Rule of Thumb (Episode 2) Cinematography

This is Rule of Thumb, the series where I detail tiny, seemingly insignificant details in animation,
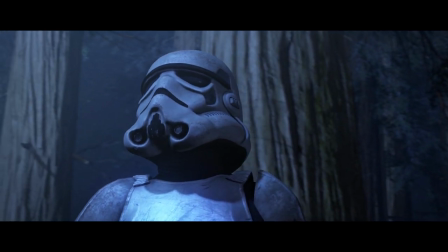(0:14)
SFM, and post-production that can end up going a long way in making your videos look just a little bit better.
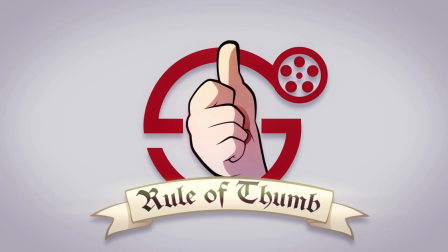(0:20)
On today's episode, Field of View, Rule of Thirds, Depth of Field, and Letterboxx. This is a lot to cover, so let's get right into it.
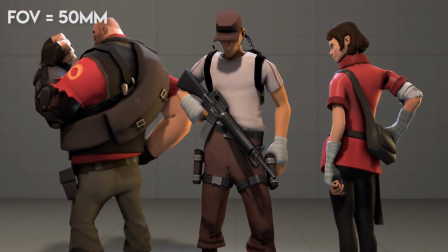(0:32)
Field of View is essentially how much of the scene the camera can see. A wider field of view means that more can be seen while distorting the image in higher ranges.
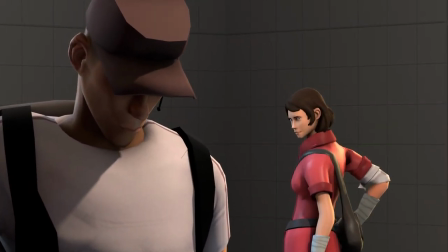(0:40)
Lowering the field of view will make faraway objects seem bigger and closer, as well as decrease the total visible space into a tiny cone.
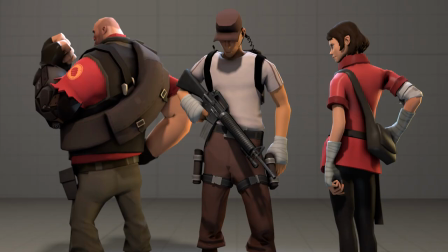(0:49)
The rule of thumb is that the average field of view used in Hollywood movies is between 35 and 85 millimeters.
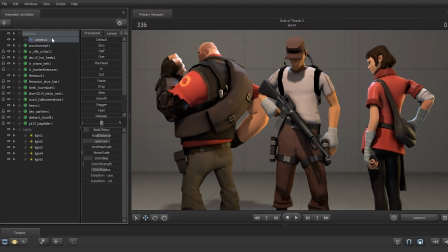(0:57)
You can get to these exact numbers in SFM's camera FOV sliders.
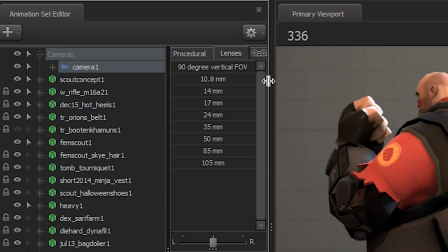(1:01)
I often use the higher ranges because it's what I feel is best for that cinematic look,
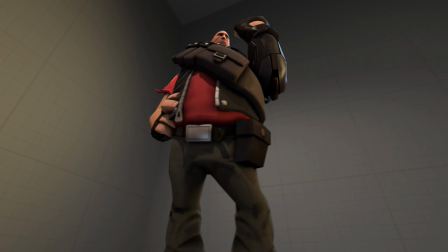(1:06)
though a wider field of view can be used to great effect to make objects appear larger from a low angle or to simply fit more in the screen at once.
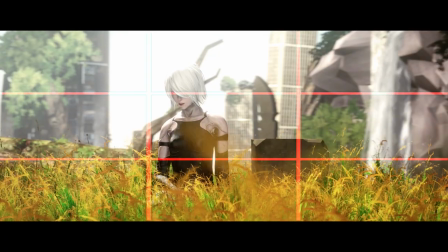(1:17)
The rule of thirds is a principle where characters, objects, horizon lines, eye lines, and etc should fall on the third line of a frame.
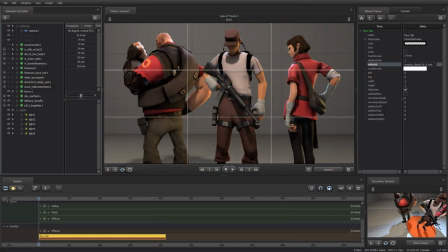(1:25)
There are plenty of material overlay textures you can apply to your SFM projects in the workshop.
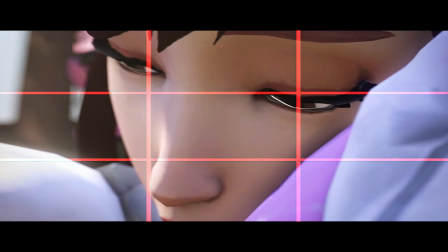(1:30)
It's very important to keep the rule of thirds in mind constantly because it can go a long way in making your movies look way more cinematic.
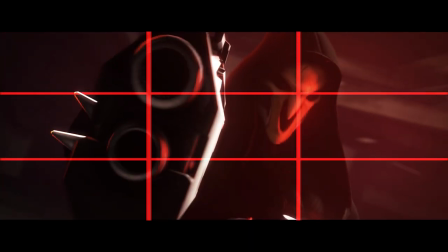(1:37)
Just remember that if the aspect ratio of your video changes, so do the third lines.
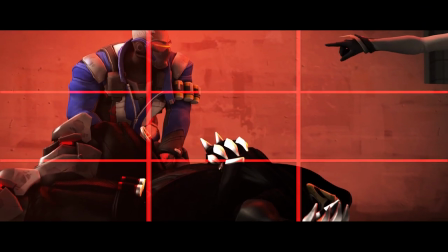(1:42)
The wider the frame, the closer the horizontal lines will be to each other, while vertical lines will stay the same.
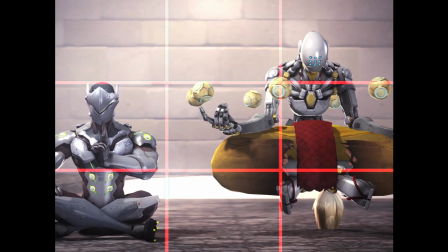(1:48)
The opposite is true for videos with a more square aspect ratio.
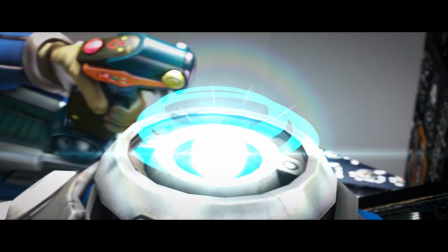(1:54)
Depth of field is when objects that are far away or close up are blurry, putting more focus on what's in focus.
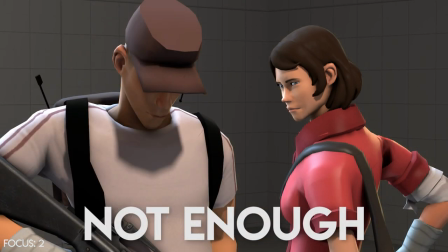(2:05)
Depth of field is best practiced in moderation. Avoid going overboard with the blur unless under specific circumstances, which will be up to your discretion.
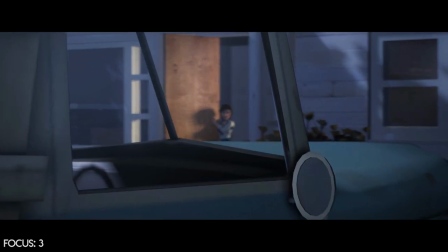(2:14)
Depth of field is one of the most powerful focusing tools you have. Alright, seriously? Someone get me a new script?
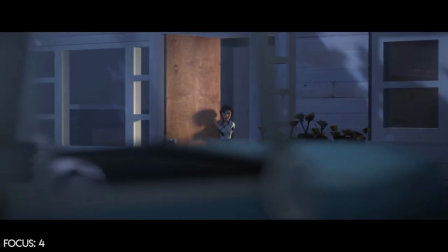(2:20)
Depth of field can draw the viewer's focus to whatever you want in the scene. Use it to do just that and you'll thank me later.
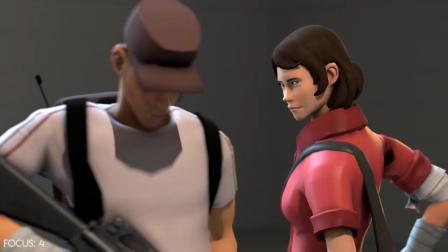(2:26)
You can force the viewer to look from one character to another by animating the focal distance.
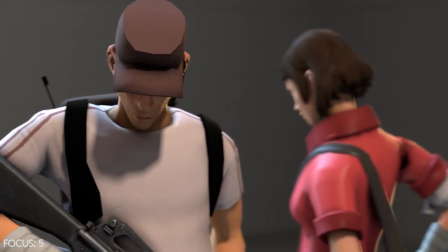(2:31)
Focal distance is just where the camera's focus is, how far away that point is from the camera.
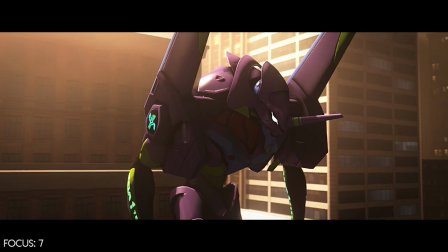(2:36)
You can use it to keep a moving object in focus or change focus from one object to another. Can you please stop keeping track of how many times it says focus?
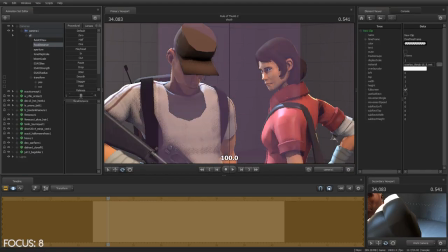(2:44)
Stop!
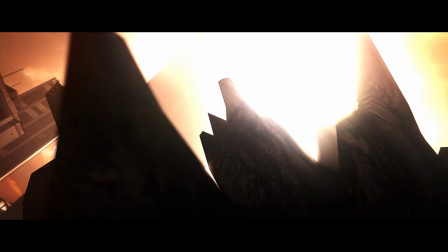(2:47)
I can't describe this as anything more than a cheap trick.
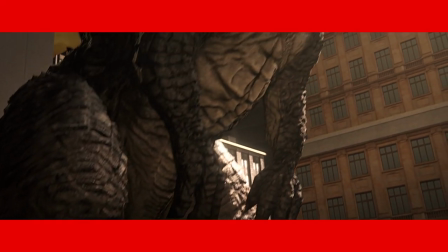(2:51)
A letterbox is essentially when the frame of the movie is thinner than the usual 16 by 9.
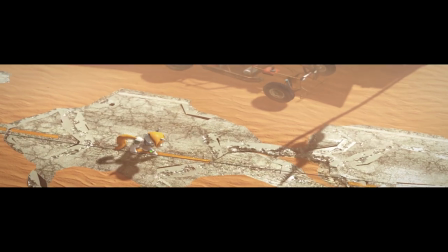(2:57)
My favorite resolution is 1920 by 804 or more commonly referred to as 235 by 1.
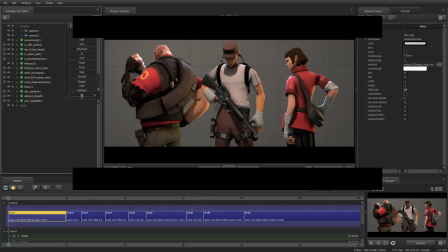(3:03)
There is a simple material overlay you can apply to your videos That will limit your viewport to this resolution.
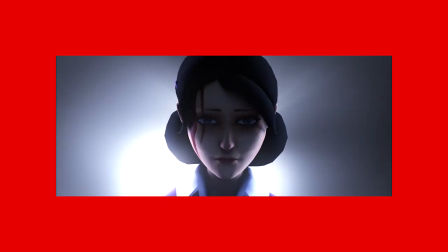(3:08)
You must make the video in this resolution the whole way through. This includes the final render.
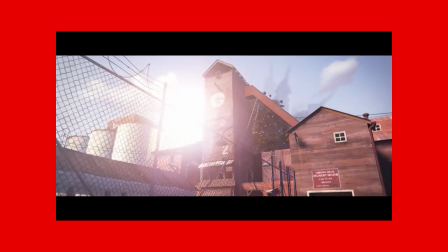(3:13)
Don't be me and render a video with the black bars baked in, though There are some things that you should know.
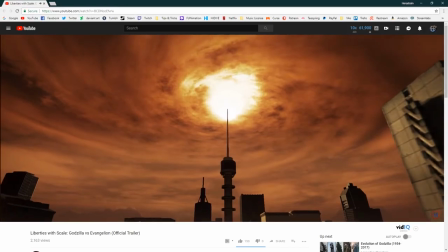(3:17)
YouTube doesn't currently support end screens for videos in any resolution that isn't 16x9.
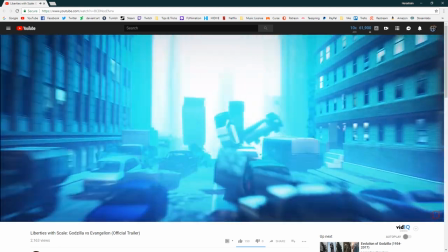(3:22)
And to that, I just have one thing to say.
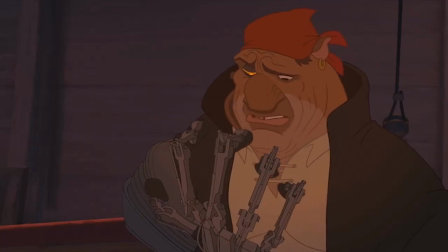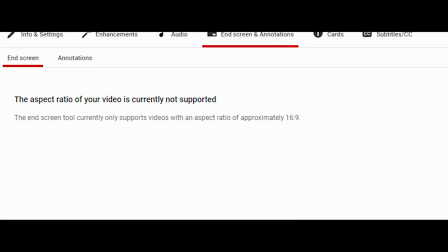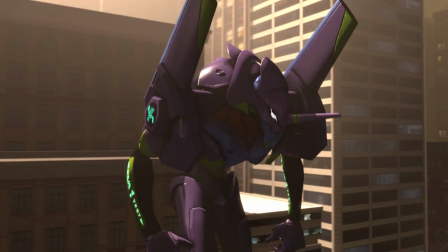(3:36)
Source Filmmaker won't actually render the video in 235x1, so you can render it in 16x9 instead,
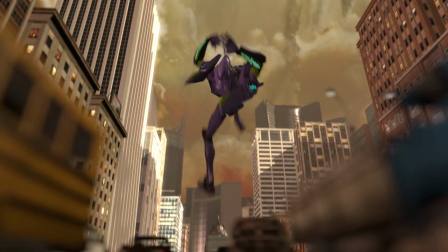(3:43)
and then in Premiere or whatever editing program you use, bring the resolution down to the 235x1.
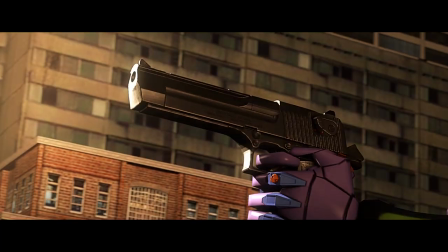(3:50)
I will say that a baked-in letterbox is acceptable if your video changes resolution throughout, like this video.
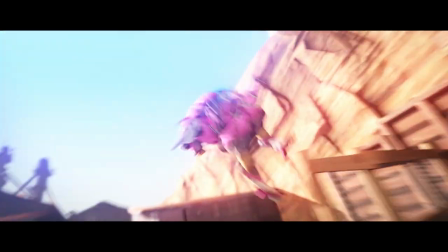(3:56)
As a quick tip, rendering in 16x9 can make post-processing easier if you have lens flares and whatnot that come in and out of the frame. And that should cover it for this episode of Rule of Thumb. I hope you enjoyed!